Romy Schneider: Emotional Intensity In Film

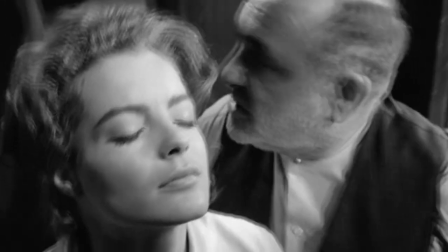Throughout my film viewings, I've found many different actors and actresses that I adore, and Romy Schneider has recently become one of them.
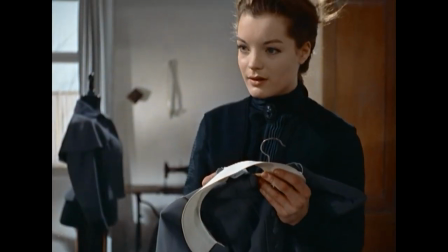After seeing her a few months ago in a well-crafted 50s remake of Mädchen In Uniform, I was well and truly captivated, quickly going on Amazon to order as many films of hers as I could.
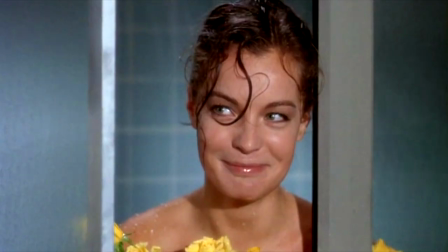Now, Romy had an incredibly varied filmography, ranging from comedies, kaleidoscopic experimental cinema,
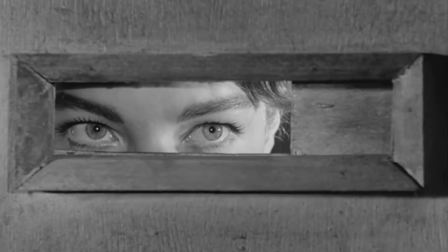political dramas, Kafka surrealism, and almost existentialist romance.
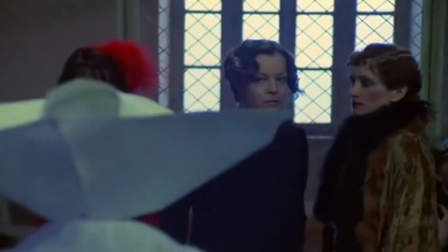Despite her relatively lower profile outside of France and Germany compared to other European actors, even to this day people are captivated by her, and new footage is released of her works.
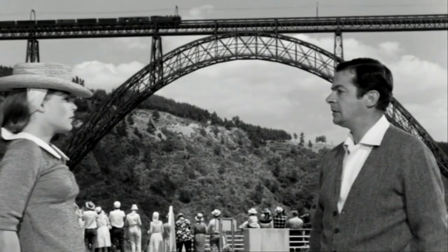But I noticed something. There are some films of hers I wouldn't really have chosen to watch if she wasn't in them.
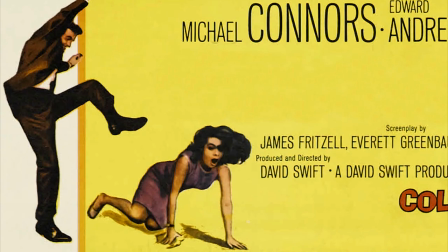For me, many of them are very much products of their time. So then I asked myself, why?
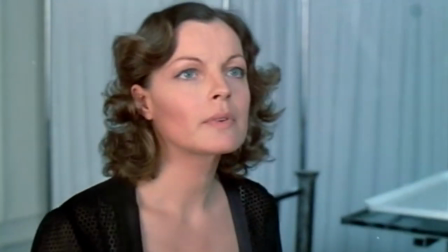How did she appeal to her viewers? What made her so exceptional? Many reviews and more lackluster films say that they're still worth watching just for her.
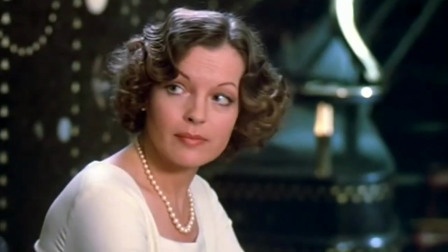So after doing several readings on performance, I decided to write an essay answering these questions.
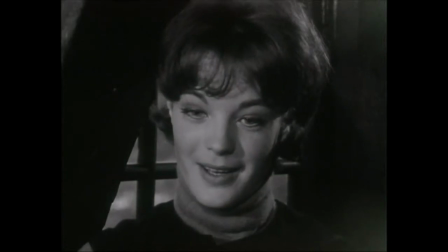I will examine movements and nuances in her acting style, but above all, break down my observations as to what made her such a captivating on-screen presence.
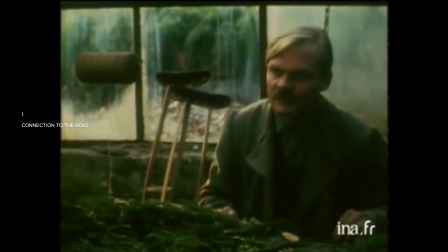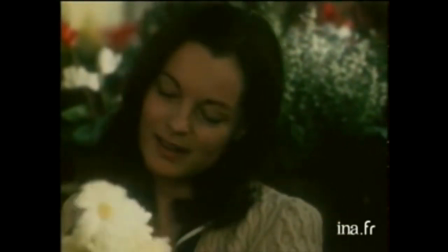I started off with this song because I feel that moment is just one of the most prime examples of the tenderness she was able to bring to such a simple scene.
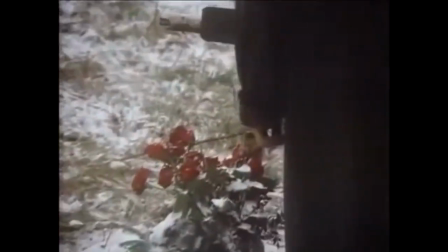This film, Group Portrait of a Lady, tends to be considered as one of the more criticised ones I mentioned earlier, but I wouldn't have guessed from this clip alone.
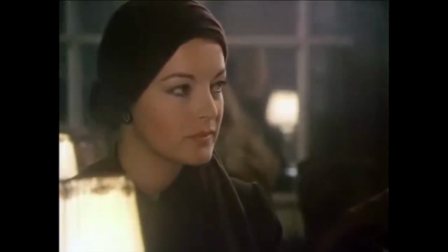By this point in her career, she was playing relatively grounded and realistic characters. This was a serious portrayal of Nazi-era Germany, for example.
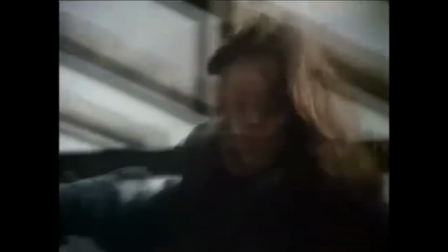It was heavy material as her first outing to German cinema again after leaving it for a decade,
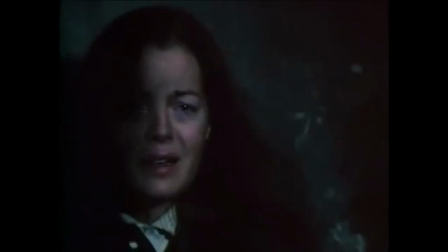and it could certainly be argued she challenged herself with this role because of both personal circumstance and culture at the time.
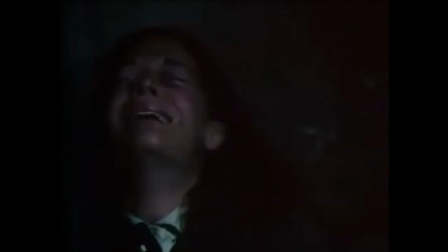Post-war Europe involved a number of movements in reaction to that generation, and this silence surrounding what happened,
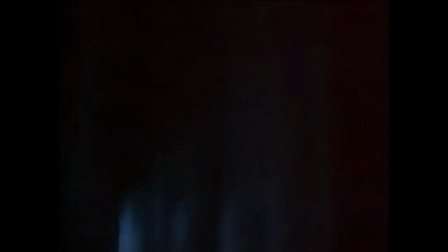and this film was no exception to that discussion, but I won't speculate on her connection beyond that.
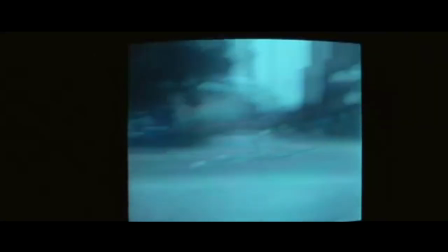A similar example can be seen in Death Watch, one of her final films.
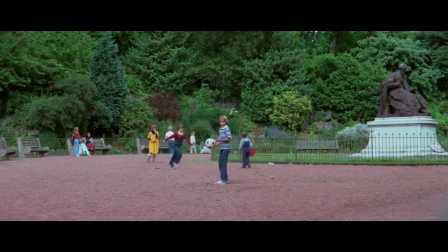It was concerned with the callousness of modern media and how they handle death, a kind of precursor to Black Mirror in my opinion.
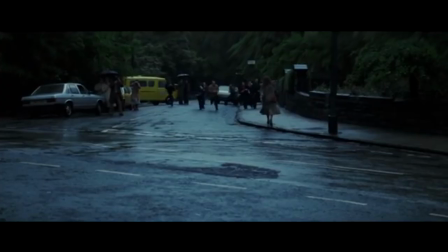In real life, Romy was continually hounded by the press, extremely callously in some cases, and this was a sort of response to it.
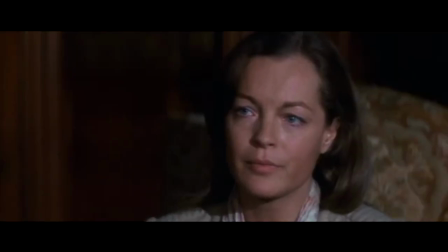She played Catherine, the dying woman victim to the press, with sensitivity as well as a strong underlying defiance.
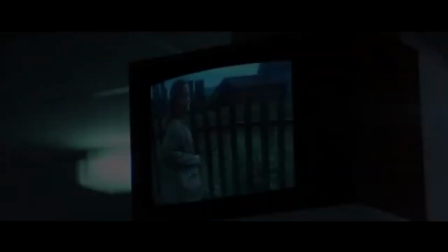When Bertrand Tavernier asked her to take the role, she accepted but replied, "I will be your Catherine without self-pity." Frequently, Romy stated that she always wanted to work, that she would become bored easily and end up in inertia.
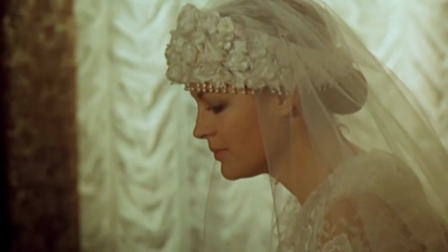Thus, in her work, she wanted to take on the guises of women different from herself and see a variety of different perspectives.
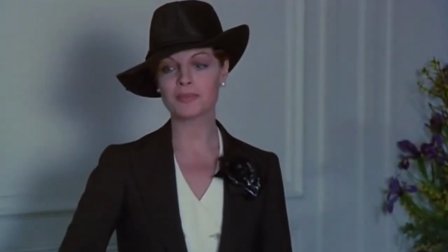And so this is a part of what she brought to the screen.
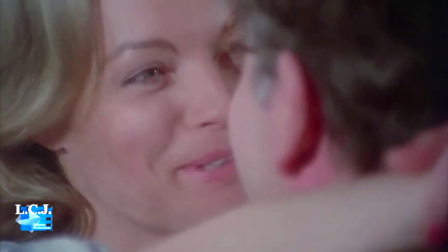She had a connection to many of the characters she chose, and this drive to play different women meant an investment into her roles for a number of reasons, both cultural and personal, from the get-go.
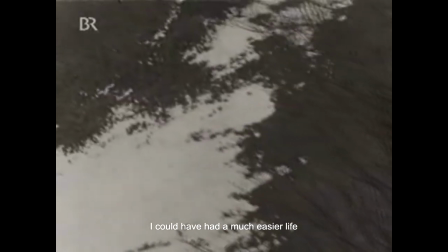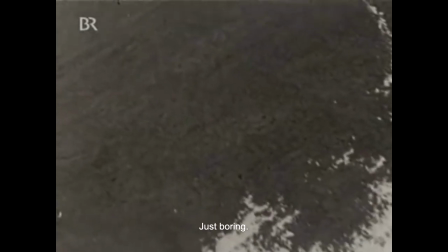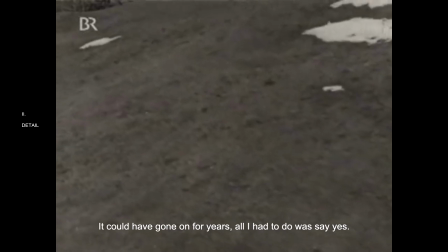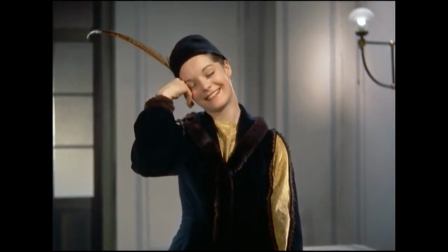One of the first examples I can see of Romy playing a more realistic character is Manuela in Mädchen In Uniform, the beginning of her transition into more controversial roles.
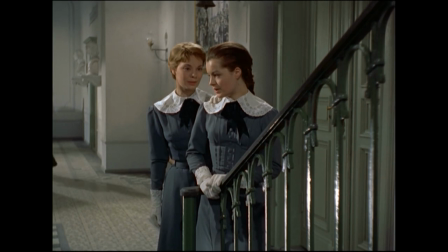Manuela has a very jarring vulnerability about her, always seemingly lost in her own thoughts, and this evokes a sympathy from the first scene she turns round.
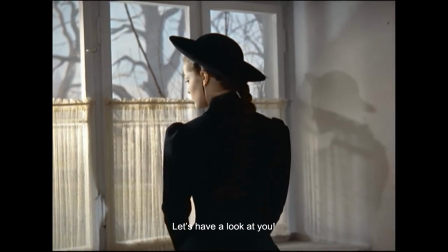Lass dich ansehen. Sie ist schrecklich schüchtern und sonderbar empfindlich.
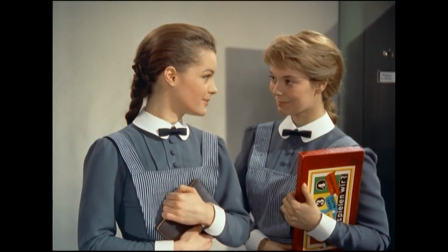Ihre Erziehung ließ bisher leider manches zu wünschen übrig.
Romy played this up by tending to look away from others, often up into the air,
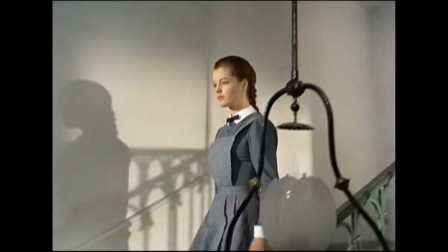as though Manuela is always thinking and comprehending these new surroundings, or just entirely disengaged out of grief or sadness.
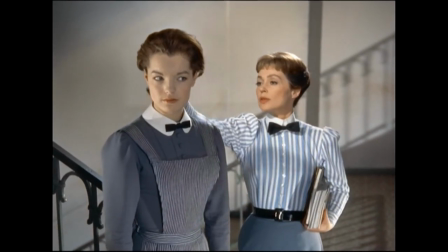Manuela was also quite a shy character, and Romy's body language portrayed this as she was quite inwardly focused, with her hands tending to be nervously in front of her apron, grasping at it.